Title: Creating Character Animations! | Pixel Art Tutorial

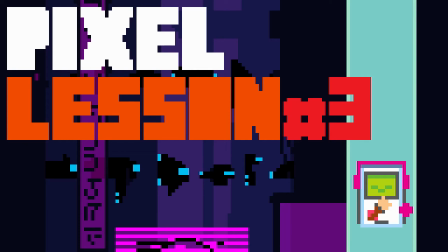0s
Hello everyone and welcome to the MochiBeans channel. I'm Kayden and today we are going to be tackling one of the harder sections of this series, which is tackling player animation.
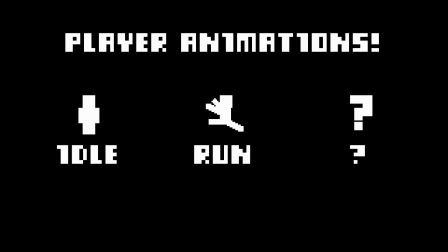10s
We're going to go through a top down idle, top down run, and maybe some other extra things just to add some movement into the game.
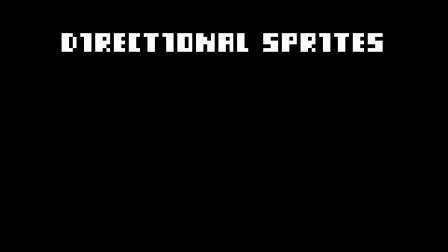18s
Now, to get started, let me talk about directional sprites. So, you designed your player character in the last episode, however,
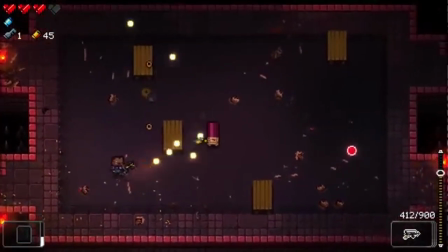27s
because the player has to orient itself depending on the direction of the mouse, you'll have to create separate sprites for each direction.
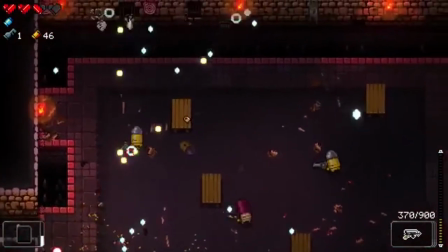35s
This is because in bullet hell games you have to show where the player is aiming.
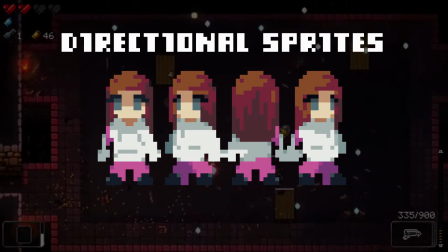39s
Here are some normally quite overlooked elements that you have to remember when you're making directional sprites. So this first one might seem quite obvious, but keeping proportions consistent is vital to your player sprites. Remember the person playing your game will be seeing this sprite all the time when they're playing, so if something's a little bit off,
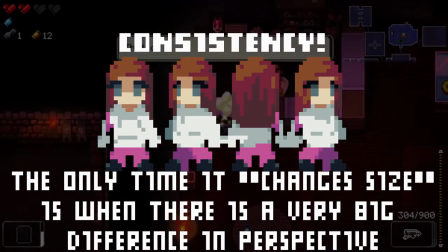60s
like a hand is bigger on the sprite facing towards you than the sprite facing towards the side,
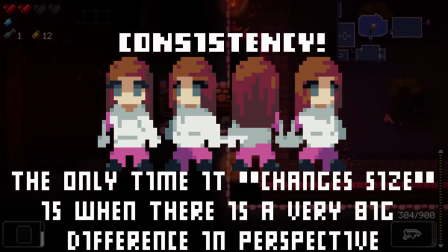67s
that's going to be really noticeable and it will seem a little bit off.
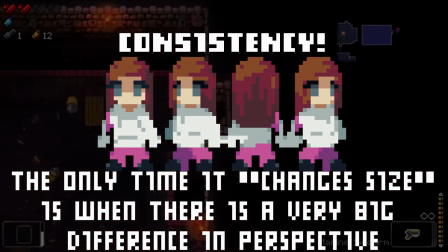70s
So the way I'd overcome this problem is by drawing all four sprites, because you'll need at least four directions, next to each other, before putting them into their separate frames.
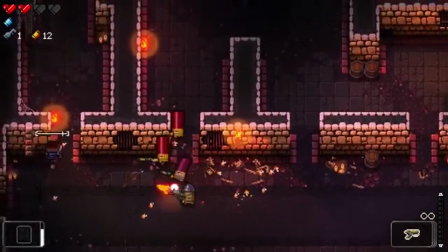81s
This way you can line it up so that each sprite is exactly the same size and has exactly the same proportions as the others.
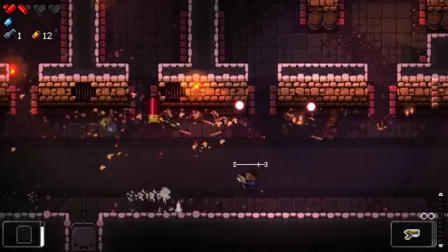88s
Another thing that a lot of people overlook is light.
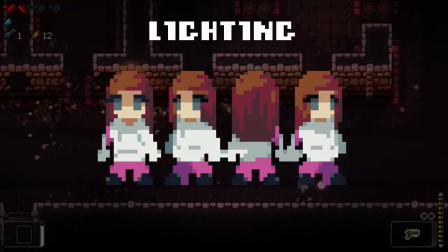92s
The light source doesn't change direction when you turn, because it's just consistent, and it will stay in the same place.
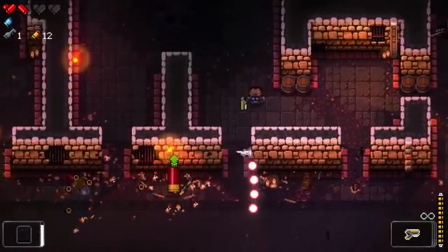99s
So if your light source isn't from directly above and is slightly angled to one side,
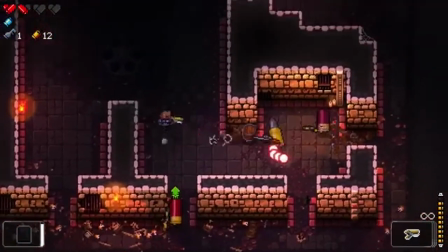104s
you'll have to edit your sprites so that the light is coming from the same direction at all times no matter which way the player is oriented.
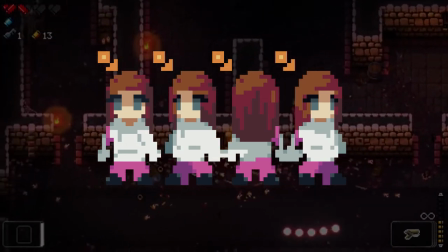111s
I made my light source from the side just to show you this. See how it's always coming from the top left of the screen?
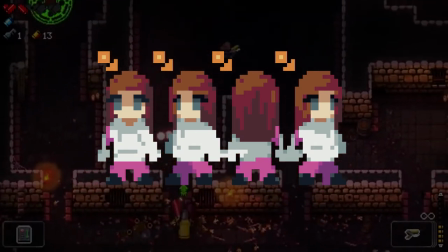117s
So the player's hair is always affected in the same location relative to the light source.
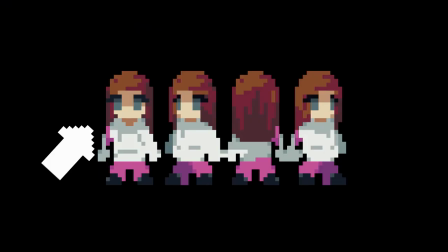122s
Also something that I would recommend is trying to keep the face visible. The player will want to see the face of your character, so if you keep it visible it's just there and it's nicer.
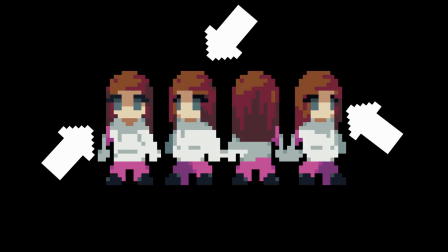132s
Even though it's not really accurate perspective wise, it will give your game nicer feel, because of relatability which is what I talked about last time.
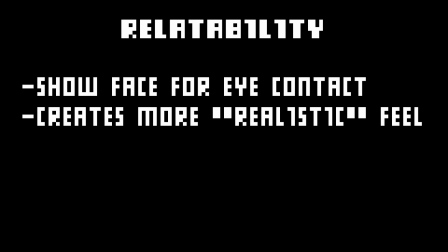140s
The only time you can't really do this is when the player is facing away from you, because it would look a bit strange.
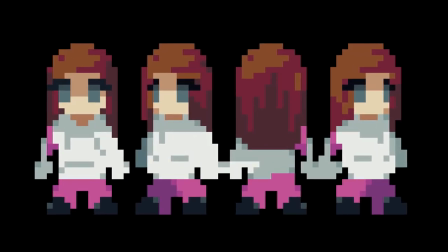146s
So now that you have your directional sprites, time to actually animate them. I'm going to start with the idle animation, just because it doesn't normally require that much redrawing of sprites and it's quite easy to understand.
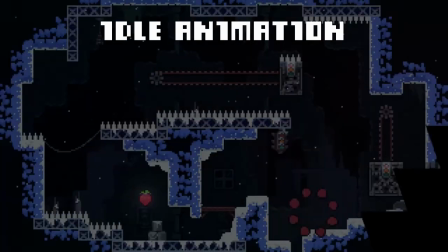159s
The purpose of the idle animation is just so that when the player is standing still, there's still some movement on the screen, so the player is still engaged. Most of the time, it's drawn as quite exaggerated breathing.
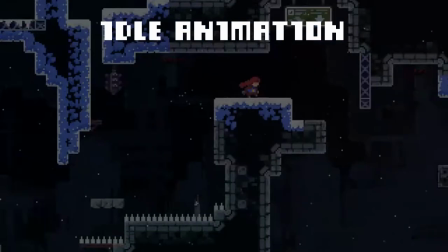171s
However, if you want, you can make it just bouncing or swaying to show a bit more personality.
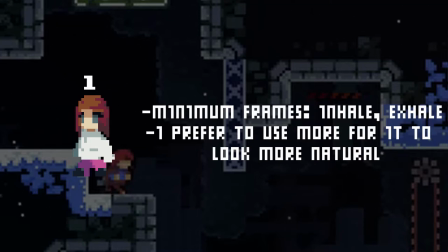178s
The great thing about the idle animation is that you really only need two frames, an up frame and a down frame, since the purpose is just for some movement. However, I prefer having mine four frames per orientation just to make it look slightly smoother.
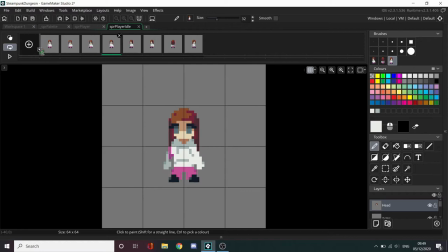194s
So now for the first time of many I'm going to be referring to the 12 principles of animation.
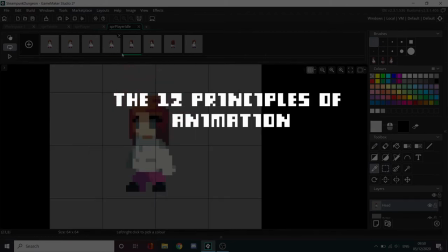201s
So just for some context these 12 principles were first introduced by the Disney animators Ollie
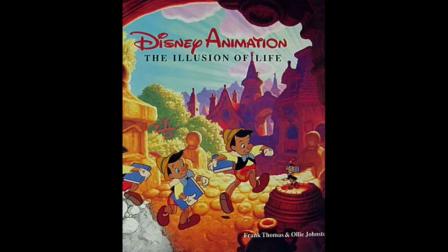207s
Johnson and Frank Thomas in their book The Illusion of Life Disney Animation released in 1981.
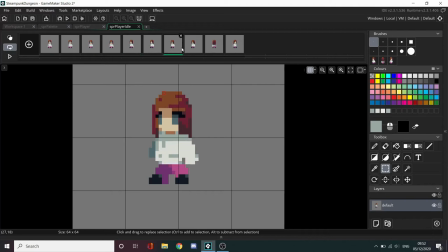215s
Even though these principles are from 40 years ago They still hold up to what we call good animation, or appealing animation.
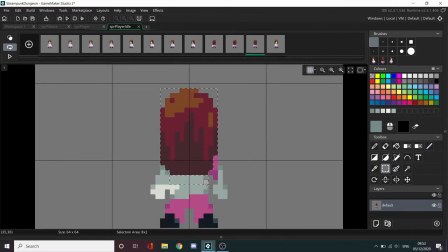223s
They are still followed by the animating community, to cover a massive range of media, such as video games and cartoons.
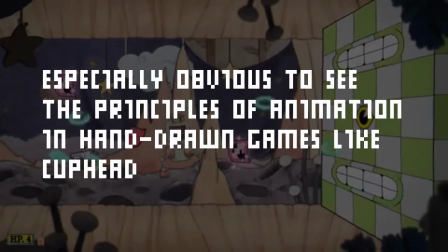231s
They're a good place to start off as a beginner who's not really done much animation before, and something to refer to throughout your animating career.
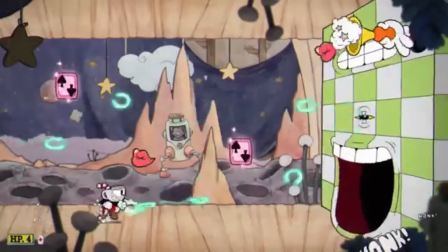238s
They don't have to be in a certain order, so I'm just going to go through the ones that are relevant to what I'm talking about now, which is the idle animation.
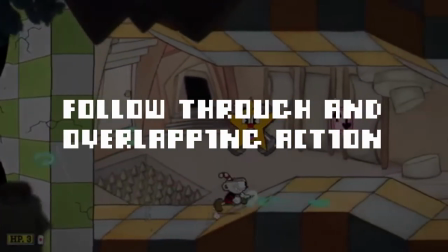246s
So for now I'm going to be talking about follow through and overlapping action.
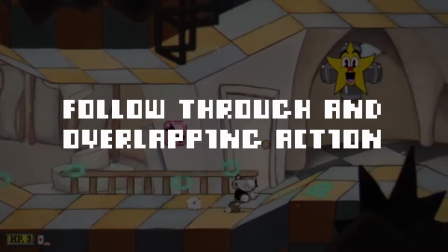250s
These two are normally seen as quite closely related which is why they're put together quite often.
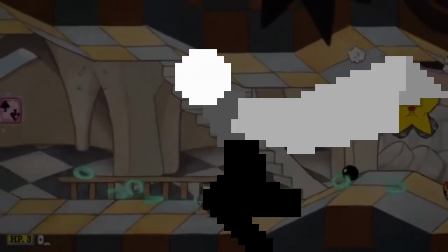255s
Follow through is the idea that loosely connected parts of the object, something such as hair or an antenna,
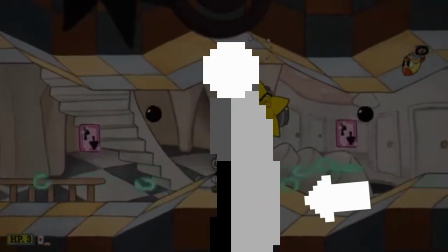261s
will carry on moving even after the body or object or anything has stopped moving.
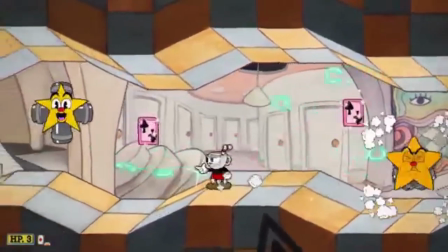267s
And it also states that eventually it will be pulled back or sprung back towards the object or character, going back to its original and stationary position.
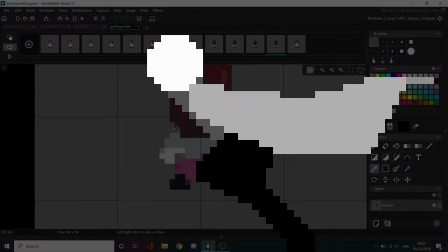276s
You can imagine this as a cape, where as the character runs, the cape will move along with it at a slightly different speed,
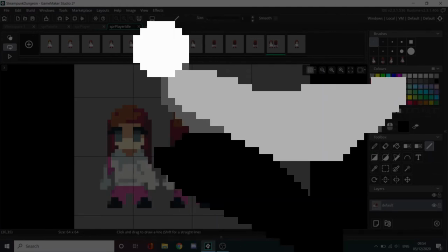283s
seeming more floaty and it'll look like it's being pulled by the character,
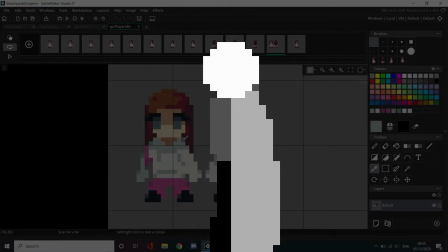287s
and when the character stops, it will carry on moving until it goes back into its static position.
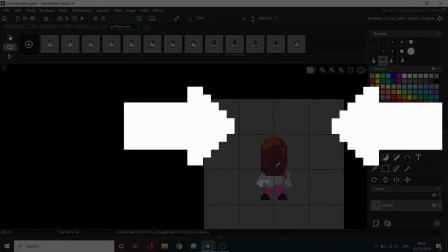294s
This technique applies no matter what direction the character or object you're animating is moving in,
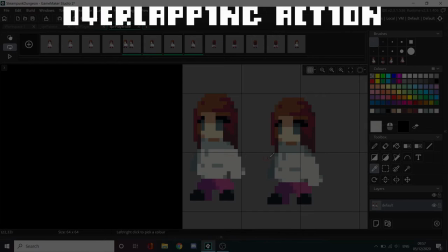300s
and I briefly mentioned at a slightly slower speed, and this is basically what overlapping action is, so it describes how different parts of the object,
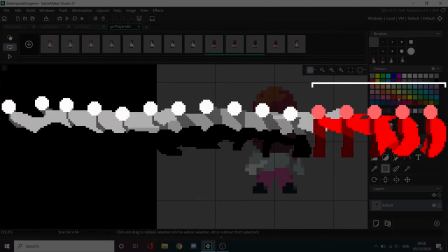308s
which are loosely connected, will move at different rates, because if the entire object just all moved at the same time, it would look quite static or robust.
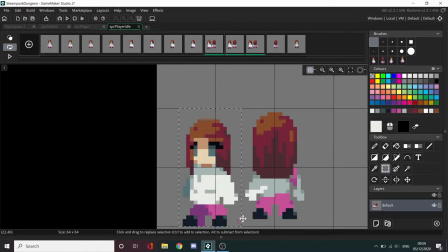317s
Notice that when you breathe quite heavily, your chest tends to move first, followed by the shoulders and then the head.
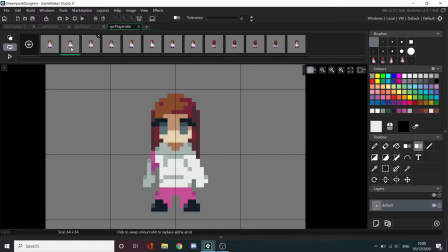322s
They don't all move at the same speed and they also stop at different times. It sounds quite complex, but it's not that difficult once you start getting used to it.
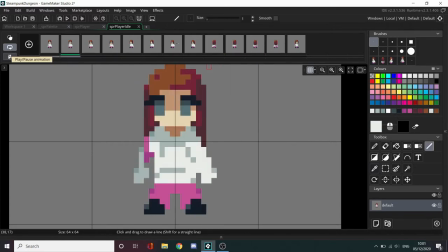331s
All you need to do is slightly stagger the movements on each body part and then you've got a realistic looking idle animation.
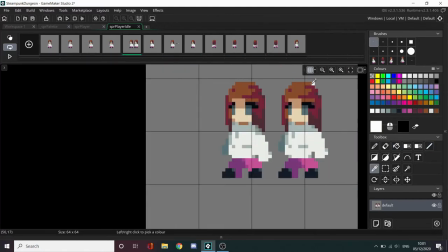337s
You should also change the speed of the animation based on how you like it.
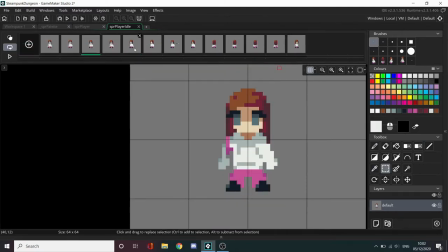342s
You don't want the character to look like they're hyperventilating every time they stop moving, but you also don't want them to look like they're asleep.
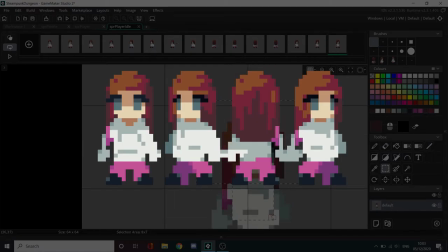349s
Remember to animate every other orientation and keep it consistent.
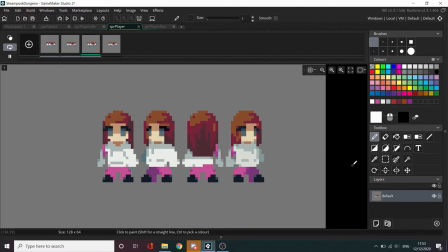354s
For example, on frame two of all of the animations, the same thing should be happening, whether it's the shoulders lifting or the head going down. You can see that when I put my animations side by side they're all consistent because they're all synchronized.
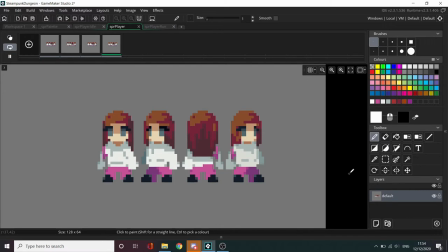370s
Don't forget to check your animations throughout the animating process just to see if something works or not.
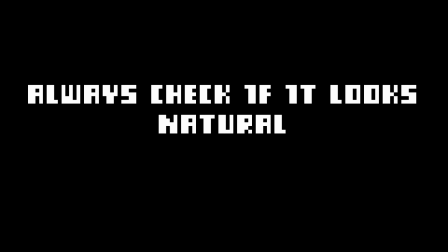377s
You'll get used to seeing if something looks natural or not if you just animate a bunch. Okay so the next animation we're going to be covering is the walk or run animation.
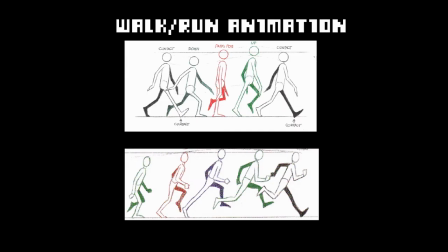386s
The reason I'm putting a walk and run in the same category is because they're basically the same, it's just the run is a slightly more exaggerated version of the walk.
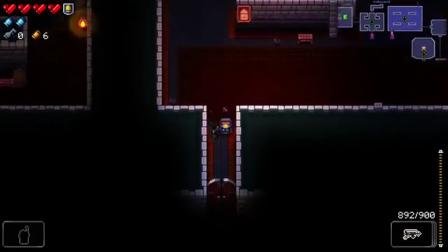395s
For a bullet hell game you want to go for an animation which is slightly in the middle of a walk and run as well,
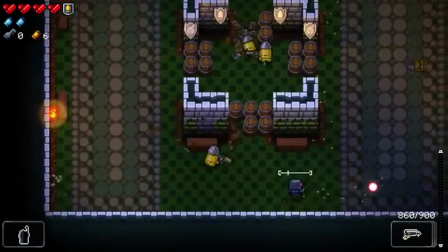400s
because you don't want the player to just be full on sprinting everywhere but you also don't want them to be just nonchalantly walking around,
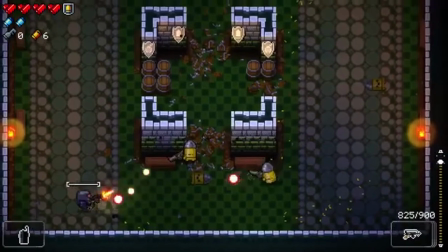408s
because your sense of speed is determined by the animation mostly, when people are watching or playing your game.
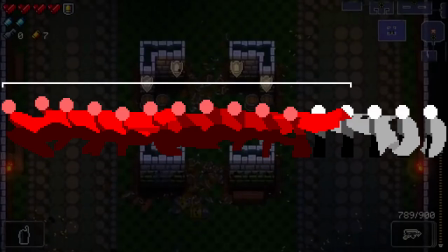415s
For this animation also take into account what we said last time about follow through an overlapping action, as they are key for this as well.
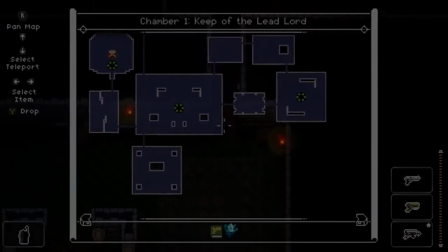422s
So in my opinion, for this movement animation, whether it's a run or a jog or a walk, you'll need at least six frames. However, I'm going to go for eight, just because it's slightly smoother.
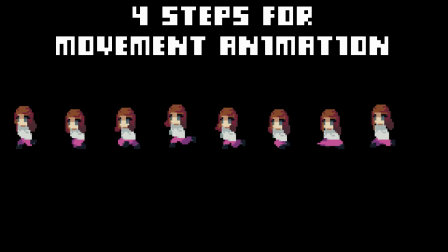433s
If you analyse how most people walk, you can simplify it into four frames, which just repeat twice, and the second time it's on the other side of the body. This is because you alternate left, right, left, right when you walk. The first frame you'll need, contact.
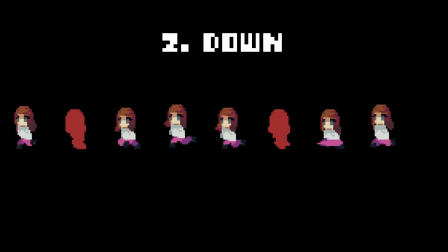447s
This is when the foot touches the ground. The second frame is down, where the knee bends on the limb that just touched the ground.
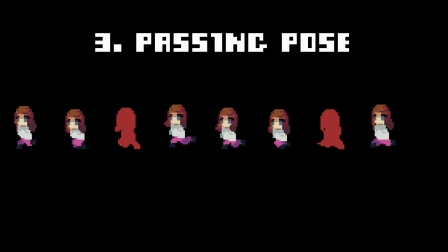456s
The next is called the passing pose, where the other leg steps in front of the leg that touched the ground.
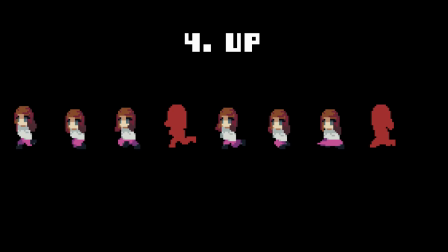463s
And the final one is the up pose, where the knee that was bent extends now. This then repeats on the foot that crossed over. it will bend, the other foot will cross over,
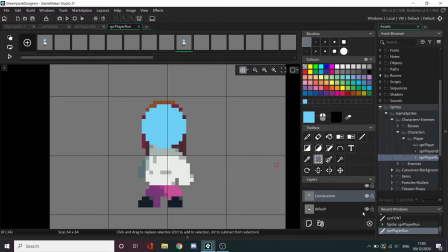474s
and then the knee will extend again, and this will be repeating, and that's what the walk animation is.
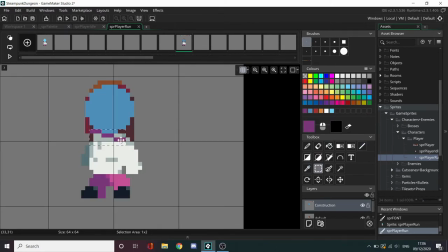480s
You can easily tell which are the lowest and highest points of the animation, being down and up,
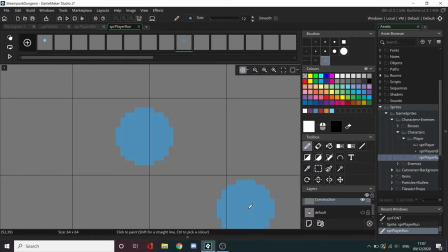485s
just from their names, and the reference point, which is the highest point of the body, is the head. So I like to draw the head first, because it's an easy reference point for the rest of the animation.